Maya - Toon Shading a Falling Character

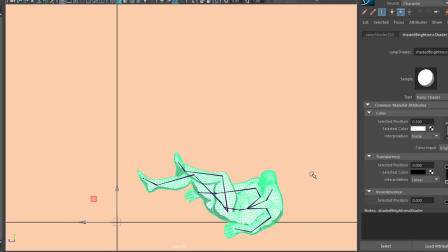[8:21]
And let me change the, it's a two color setting here.
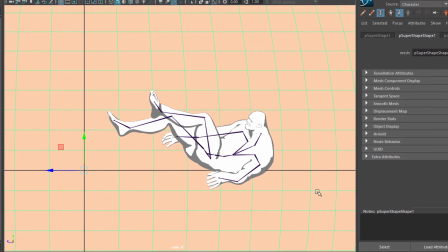[8:30]
Let me change it to, well, let me pick this object.
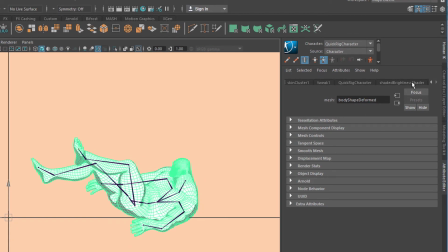[8:39]
Very far to the right is the shader.
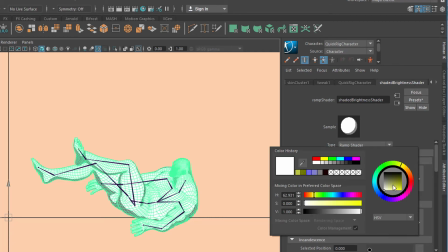[8:44]
Let's select the white and set it to, well, we have an orange sort of background.
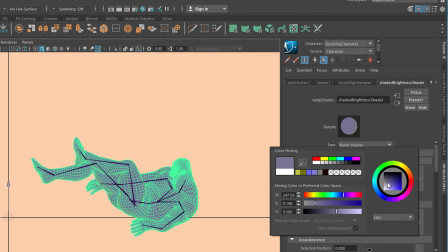[8:51]
Let's go to a bluish color for our character.
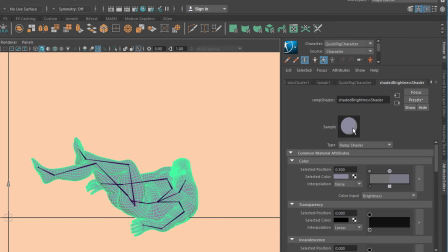[8:57]
And since we want this thing, the shadowing, to be more precise and clear, let's make it either brighter or darker. You see, now we have a black, almost black outline. I can make it dark blue as well.
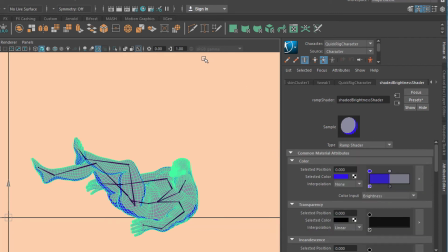[9:16]
So that's what we get now. Let's render it again.
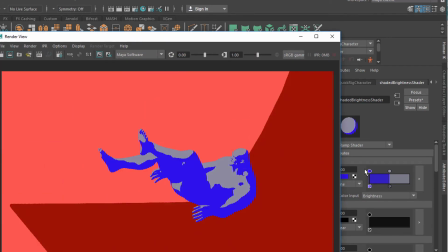[9:22]
So that's the character we have now. Of course, we can introduce lights, and which cast shadows.
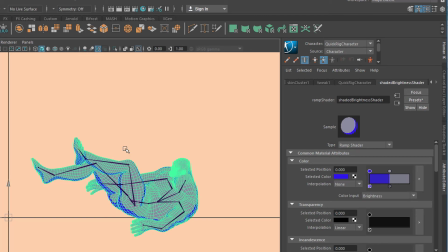[9:34]
So we have flat shadows in the scene. That's possible as well.
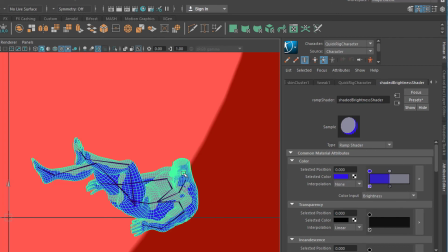[9:39]
But currently we have only the default light, I guess. And if we look at it from the perspective, actually we do have the shadows.
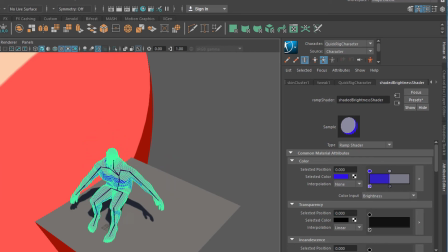[9:47]
So the shadows would be rendered. Let's have a look at the whole scene from this perspective and do a rendering from here.
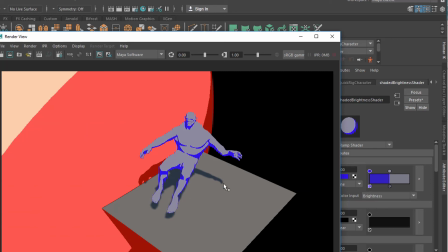[9:56]
You see, it has a 3D look because of the shadow and because of this 3D geometry. That's why I introduced the front or side view of the whole thing, which makes the appearance of a which creates the appearance of a cartoon.
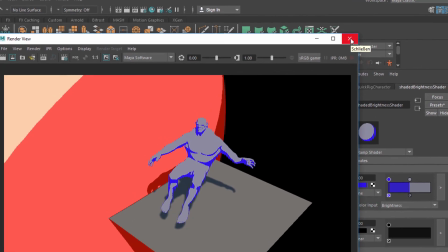[10:14]
So that's basically all I wanted to show you. Use the Toon Shader
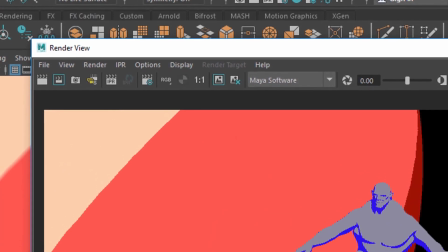[10:22]
you can use them in several ways and play around with them and get a nice effect for them,
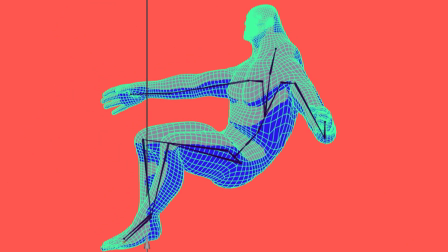[10:28]
and then look at things from the side view in this case.